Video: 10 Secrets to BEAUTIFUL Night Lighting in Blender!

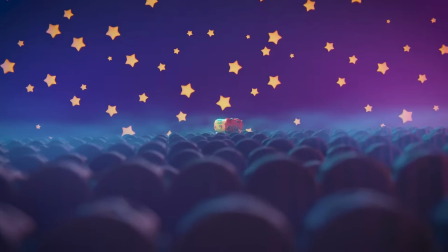(0:00)
So you want to light nighttime scenes in Blender. It can be kind of a challenge. So I'm going to walk you through three scenes that I've lit recently and teach you along the way.
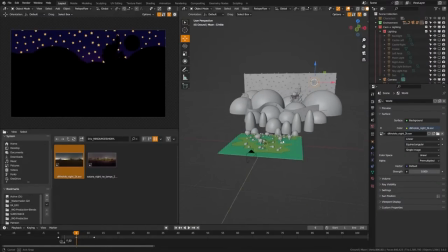(0:08)
First, we'll be starting with this larger scene as most of the elements can be taught in this one scene. So first, what I like to do is start with just no lighting at all in the world.
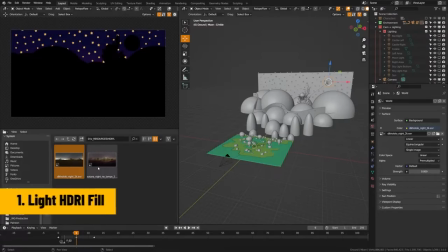(0:17)
And I like to start with a little bit of fill from an HDRI. So if you go to HDRIhaven.com, you can get free HDRIs and I've chosen some night ones here. So I'm going to go ahead and put an HDR lighting setup in here, set that to night and we're going to set that to one.
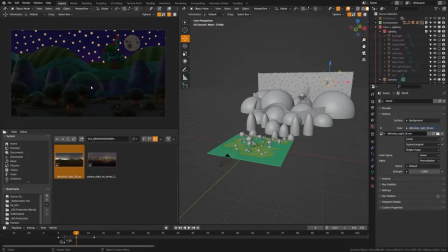(0:31)
And you can see here that I'm starting to get some general fill lighting, but no harsh lighting sources as it's a nighttime HDRI. And although this is a good start, this is of course very boring. So we need to think about where our light source comes from a nighttime shoot.
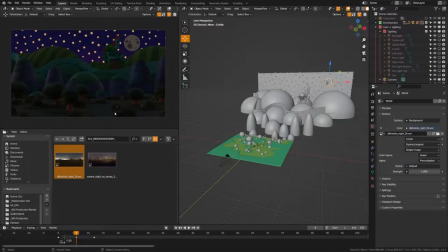(0:48)
Now you may have man-made sources such as torches or lamps, but in this case we have a moon.
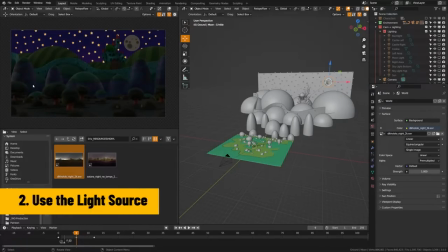(0:55)
So we need to ensure that the lighting looks like it comes from the moon. So if I come over here,
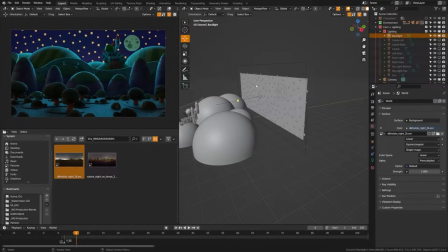(0:59)
you can see that I went ahead and did that by creating a large area light here to splash light all from the moon's direction. However, you may notice that the moon itself is not very bright as it's not actually emitting any light.
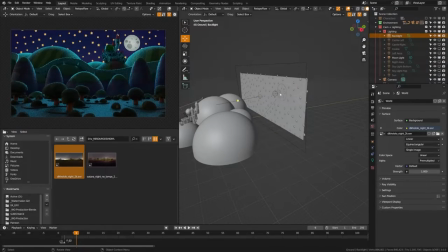(1:14)
So that's why I went ahead and created a moonlight here and just put a point light in front of that moon to make it look glowing.
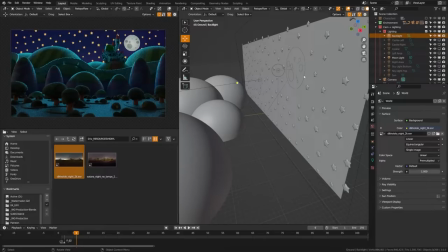(1:21)
You can also, of course, make your moon object in emission as well, though this will add a lot more noise to your scene.
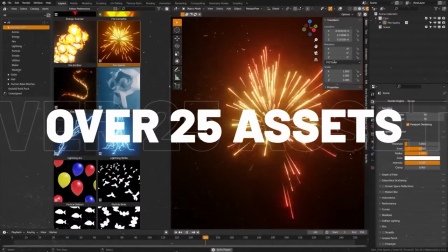(1:27)
My dynamic VFX pack is now on sale at Blender Market,
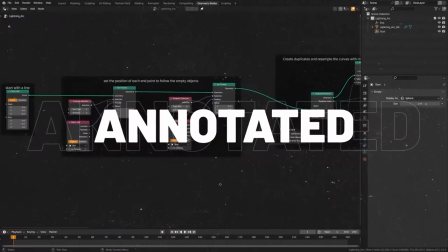(1:31)
and this has completely customizable VFX assets that you can drag and drop right into your viewport, both EV and Cyclist compatible.
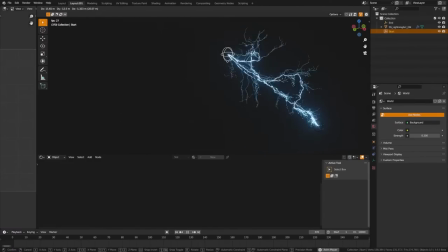(1:38)
If you're interested, you can also go check out a free sample pack. Currently, I'm running a sale. See the description for more details.
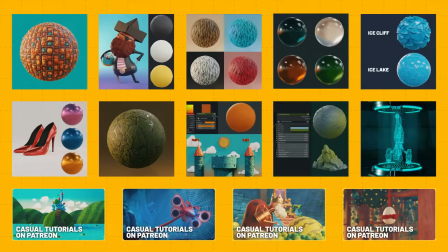(1:44)
Also, if you're interested in my Patreon, I have materials, projects, time lapses, video walkthroughs, and discounts available there as well.
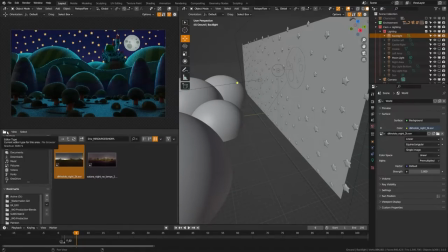(1:51)
Now the next important thing to consider when lighting your scenes is the lighting color. So oftentimes when it comes to nighttime lighting you're going to be working in the cooler colors. It's going to be things like light blue, cyan, dark blue, purples,
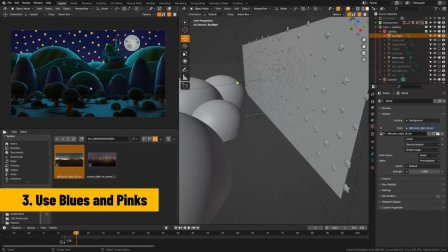(2:07)
sometimes a little bit of pink and those colors are generally going to create the more nighttime atmosphere that you're going for.
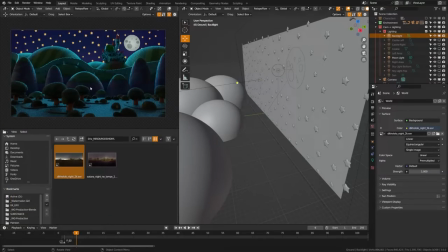(2:16)
However you may need to mix in colors on the opposite side of the color wheel like orange to add visual interest. So let's begin to see what that looks like here. First, what I wanted to do is go ahead and just add some general fill lighting to my area.
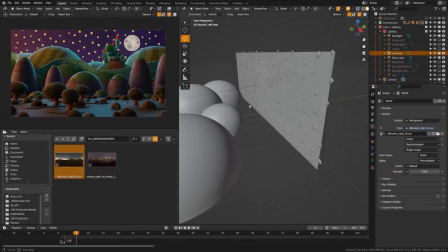(2:29)
So here you can see that I turn on a giant area light here.
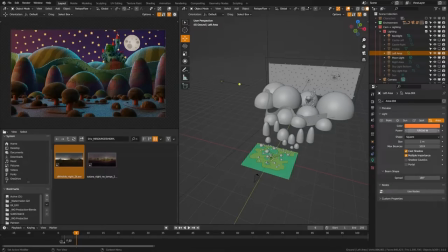(2:33)
Now, I know this goes against a bit of what I was saying earlier by using blues, but I wanted to mix in just a tiny bit of orange for visual interest. Because if you take a look here at the color wheel, all of our nighttime colors are here. So by picking a color from the opposite side, will get a bit more interest in dynamic lighting.
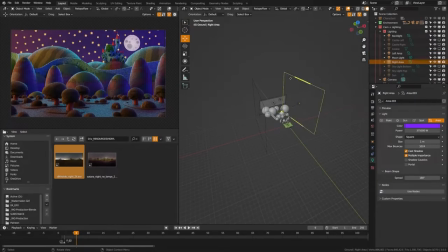(2:52)
Now if I go ahead here, you can see that I have another giant area light over here and this one is purple. And you can see that those are starting to cancel each other out a bit and create an interesting color combination. So you may be wondering, why am I using such giant light sources? Well, oftentimes when you think of nighttime lighting or moons,
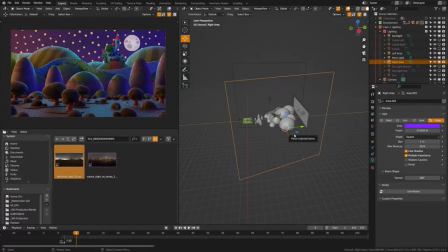(3:11)
you're not getting harsh lighting sources like the sun and thus you want your shadows and things to be very soft. So whenever you're kind of lighting your nighttime scenes, consider making your lights very large.
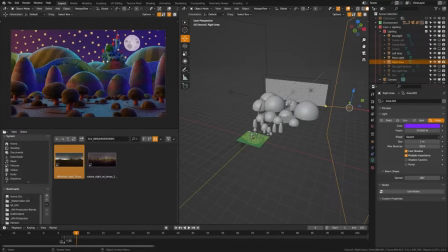(3:22)
Now this isn't super interesting. And also we kind of want some lighting from the top just to give us more general fills since the HDRI isn't giving us much. So we're actually gonna go ahead and use a sun here. Now you may be wondering why I chose to use a sun lamp in a nighttime scene.
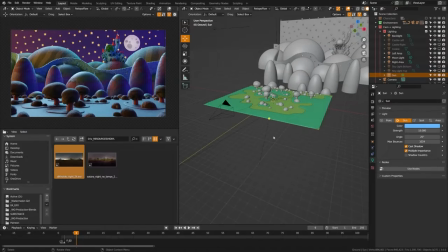(3:39)
Well, this essentially is just an atmosphere light that will cast it from a direction. And if you come over here, you can see that we can set the light time to blue and we can set the strength really high so it covers our entire scene, but we can set this angle to a huge number here, like 25 to 50 degrees, and then it'll maintain those soft shadows.
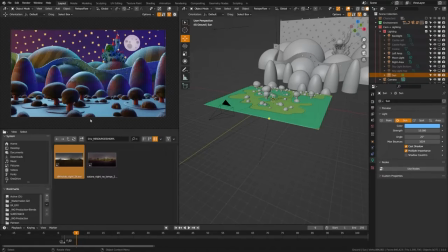(3:57)
However, this is no longer looking like nighttime. It's introducing a bit too much light into our scene. So we're gonna cut this out with what is called a cookie.
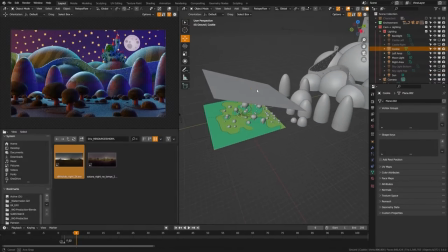(4:06)
Now, a cookie is an industry standard term for when they put these textures and things in front of lights to create interesting shadows in the scenes.
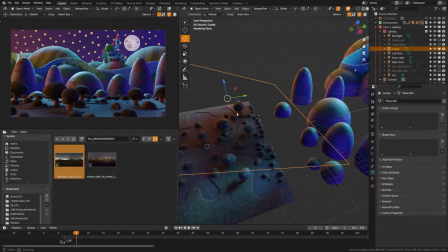(4:16)
So if I go ahead and switch to render view here, you can see that this plane here is actually a texture with an alpha on it.
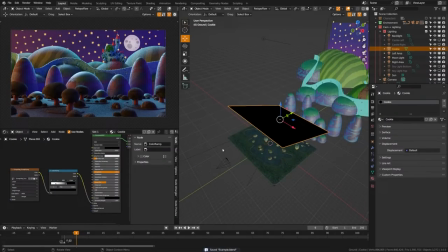(4:25)
So the way I've gone about creating that cookie is I've put this giant plane over my scene and then I've pulled in a grunge map from my asset pack.
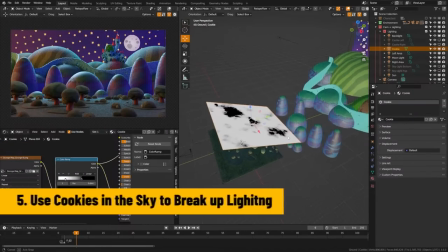(4:32)
And you can see here, this is what the grunge map looks like. And then I've crushed it with a color lamp and then I've just plugged that into the alpha here.
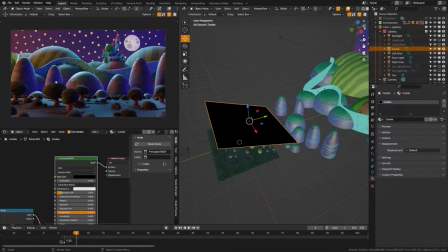(4:39)
And what that's doing is blocking out a lot of the light. So only a little bit of the sunlight's getting through. this kind of gives us the illusion of kind of clouds and other things blocking the lighting while also darkening the scene a tiny bit. Now next up we have a scene that kind of looks like nighttime lighting but ultimately it's kind of boring.
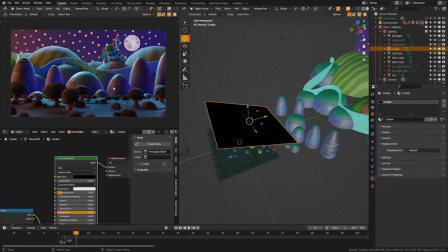(4:58)
So we're going to go ahead and add some extreme splashes of saturated color in there and here we're really going to learn into those blues and purples that I talked about before.
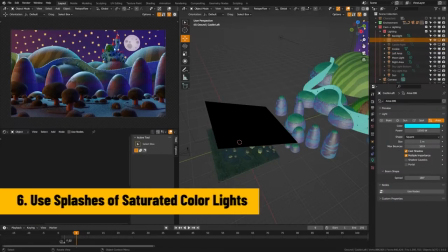(5:07)
So let's go ahead here and check out this castle here and And if I zoom in here on the castle,
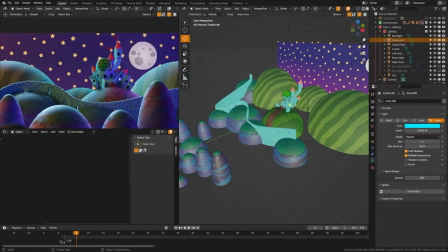(5:12)
you can see here that I've put on a castle left and right light and what that is doing is adding that blue and purple light there.
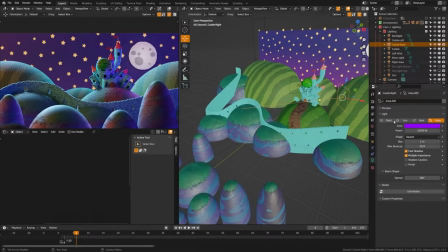(5:20)
So you can see these are smaller lights that have very saturated colors.
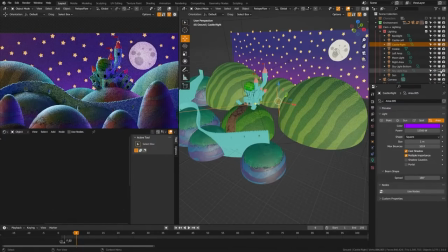(5:24)
Likewise, I wanted the sky to be a bit more interesting so I lit it from the top and the bottom here with two very long and
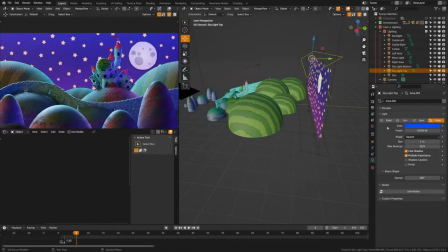(5:30)
slender area lights that also have dark blue and purple lights.
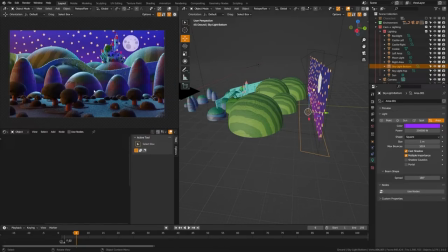(5:36)
And you can see that now when we pull out, we're starting to get a lot more interesting color.
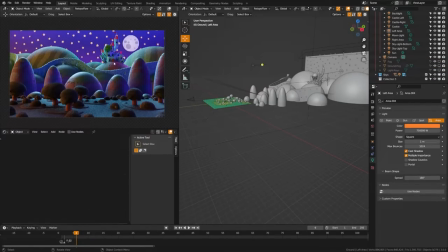(5:40)
So if we want to continue making this look more like a nighttime shoot and adding a lot more interest in the visuals, we should consider adding some fog. Fog is oftentimes associated with night times, not just because of cinema, but because of all the moisture in the air kind of generating at night and being a bit more visible.
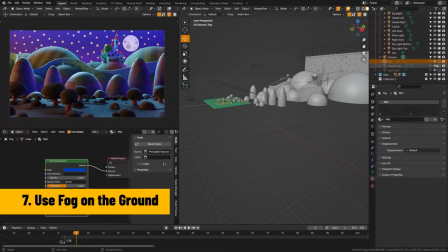(5:56)
So you can see here that I have created a couple environmental effects here. Let's take a look at how these are made.
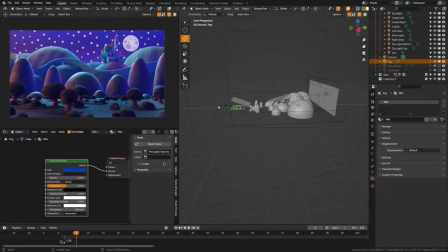(6:02)
Here's a general fog. This is just a cube that moves from the beginning of the camera all the way to the back of the sky. and if you see here the density is set super super low but what I've done is gone ahead and add a blue color here and you can see that now we are
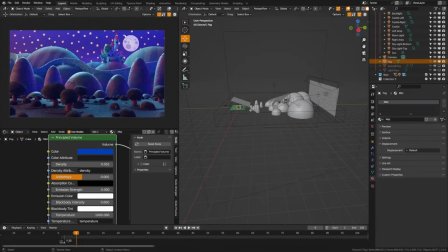(6:16)
getting this nice kind of gradual blue fall off eliminating some of those colors and giving it overall a more nighttime vibe. I feel like this ground isn't very interesting so I'm going to go ahead and add one more fog and this fog here as
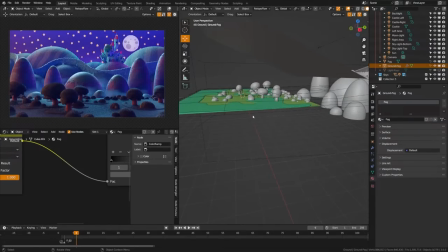(6:30)
you can see is a much more slender fog object that is just barely above the ground.
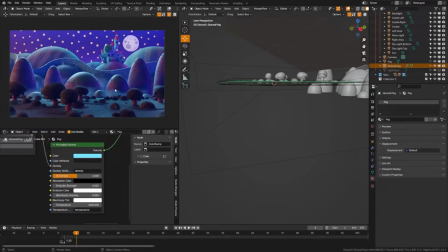(6:37)
Again this just uses a volume shader but this time I chose to use a brighter color as fog oftentimes as it collects on the ground will gather the light and kind of be a bit brighter and maybe wider to the visible eye and you can see here that the density is being controlled
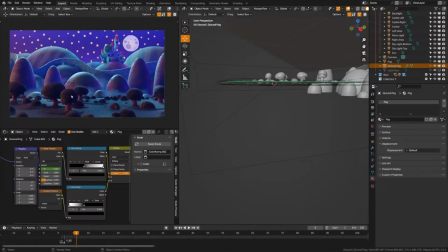(6:52)
with a color ramp and a noise texture plugged into that and what that noise texture is doing is kind of giving us these various elements and pockets with no fog and by keeping this very small it looks like a ground fog and adds an additional layer of depth. Lastly what I'm going to add into the scene are some light rays.
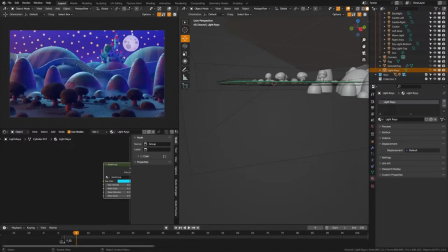(7:11)
Now that might seem a bit silly coming from a nighttime scene but by adding a little bit of light rays there kind of coming from the moon onto the
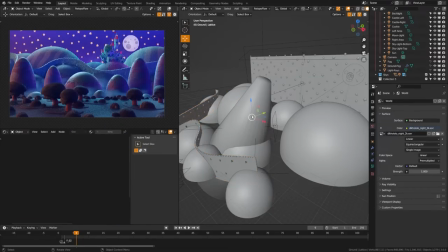(7:21)
castle there you can see that we're getting a more interesting look. Now let's look at how what about creating those light rays. I actually have all these in a node group and I'm going to go ahead and bring this open large just so you can see.
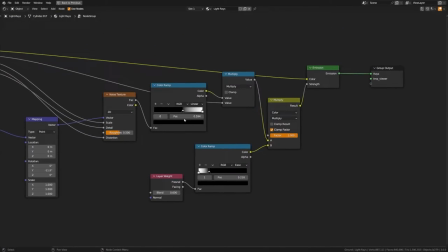(7:34)
Essentially what it's doing is taking a noise texture and then stretching that noise texture to create the light rays. I'm just going to go ahead here and pause so you can see this node setup in case you want to copy that. Now I'm just going to hop over to this project and a lot of these same elements are applied here.
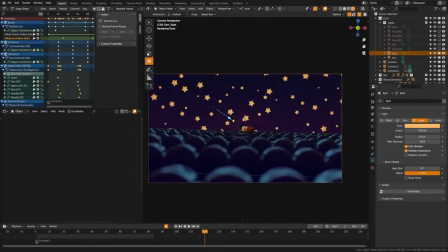(7:50)
You can see that we have a general kind of sun lamp. We have a spot lamp that goes right at our character, another point light for our character, some fog here, and then some area lights that add broad fill with large colors.
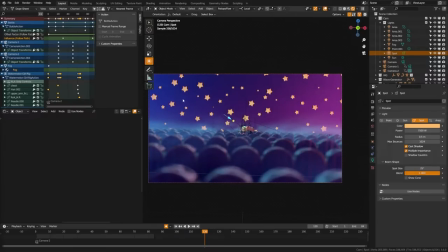(8:04)
You can see there that there's a big blue and purple there.